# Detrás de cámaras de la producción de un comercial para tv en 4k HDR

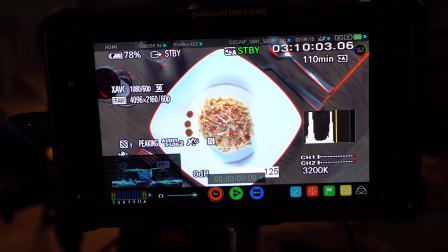[4:07]
Esto es lo que estamos buscando y la cámara va a hacer un movimiento, de hecho vamos a mostrarles aquí más o menos lo
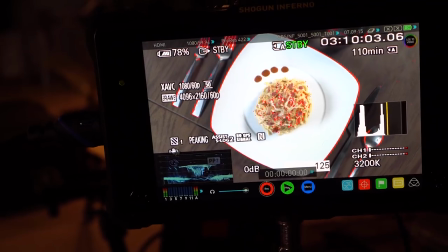[4:18]
que estamos haciendo y entonces más o menos la cámara gira,
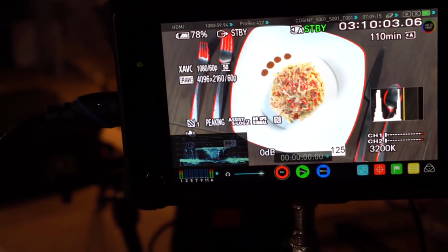[4:25]
hace este movimiento y mostramos el platillo.
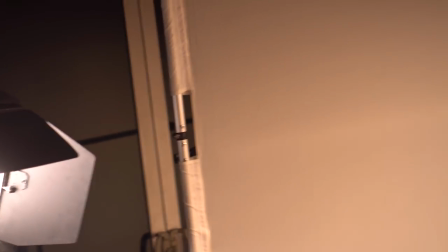[4:32]
Entonces, básicamente eso es lo que tenemos, decidimos ya no utilizar la difusión esta que habíamos mostrado, la difusión esta grande, no fue necesario,
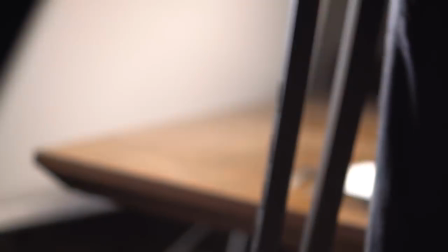[4:40]
la luz del Cinelight fue lo suficientemente suave como para poder lograr el resultado
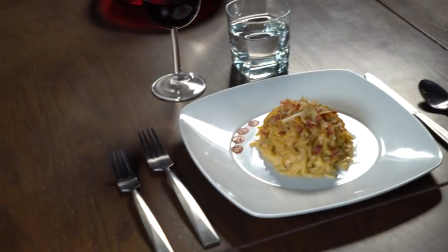[4:45]
que buscábamos y rellenar todas las sombras y todo lo que necesitábamos.
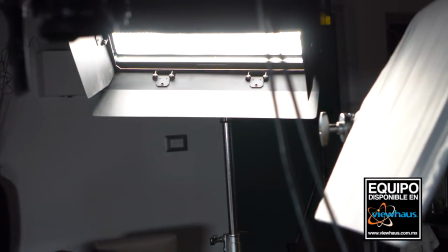[4:50]
Entonces, aquí tenemos uno de los CineLights y de este lado tenemos el otro.
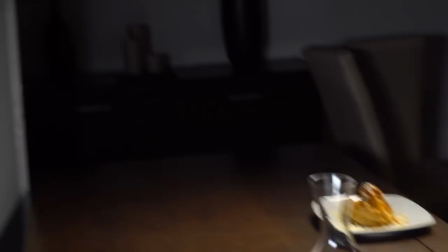[4:56]
Entonces, esto se complementa,
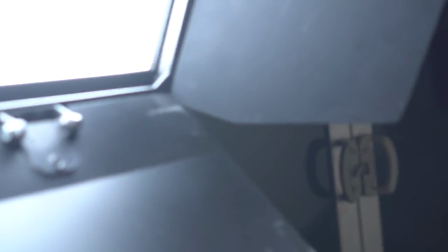[4:58]
ese CineLight rebota un poco en el difusor que tenemos acá y la luz de este rebota en este reflector plateado
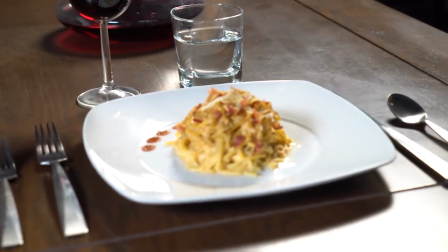[5:07]
que nos sirve para rellenar las sombras y lograr que la comida tenga
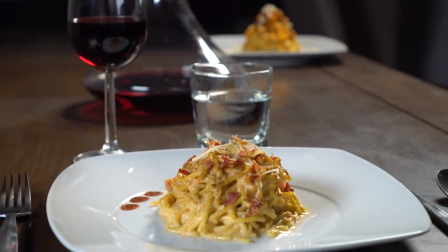[5:13]
la profundidad que deseamos. entonces ahorita lo que vamos a hacer es ya para terminar
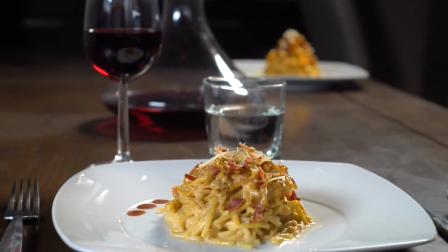[5:19]
hacer un par de tomas más o menos desde este ángulo que les estoy mostrando obviamente los vamos a hacer
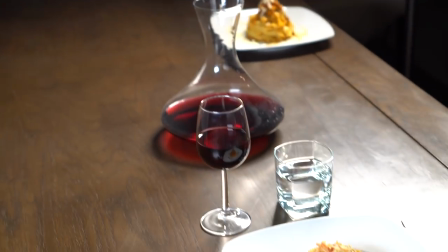[5:24]
en RAW con la FS5 y lograr
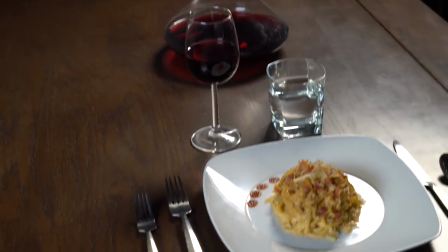[5:29]
con esto ya terminar dándole un poquito de profundidad vamos a iluminar un poco el muro de
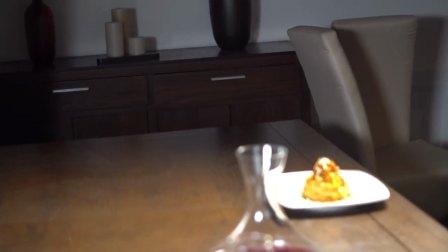[5:34]
ahí atrás y todo esto para poder lograr el objetivo final
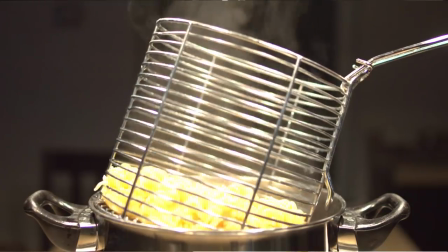[5:40]
entonces los dejamos con algunas tomas de lo que hicimos ahorita son obviamente tomas en bruto
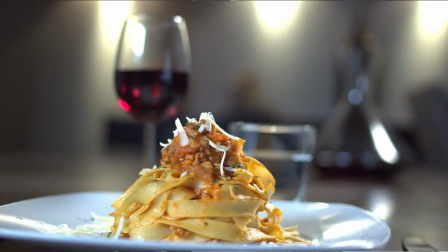[5:45]
y con algunas de las tomas que vamos a hacer en la parte de aquí. Pues como pudieron ver, esto fue el levantamiento de imagen, vamos a tener un par de programas adicionales donde hablaremos en particular acerca de ciertas cosas como los temas de iluminación, la diferencia que hace utilizar o no iluminación, vamos a mostrar algunos contrastes, sobre todo en la parte de los platos y todo esto. para que ustedes puedan ver más o menos cómo funciona todo esto. Pues si tienen alguna duda o algún comentario, por favor, visita la página en www.cinegital.tv y haremos todo lo posible por contestar sus dudas. Pues me despido, mi nombre es José Luis Tamés y nos vemos en la siguiente de Cinegital.tv. Muchas gracias. Adiós.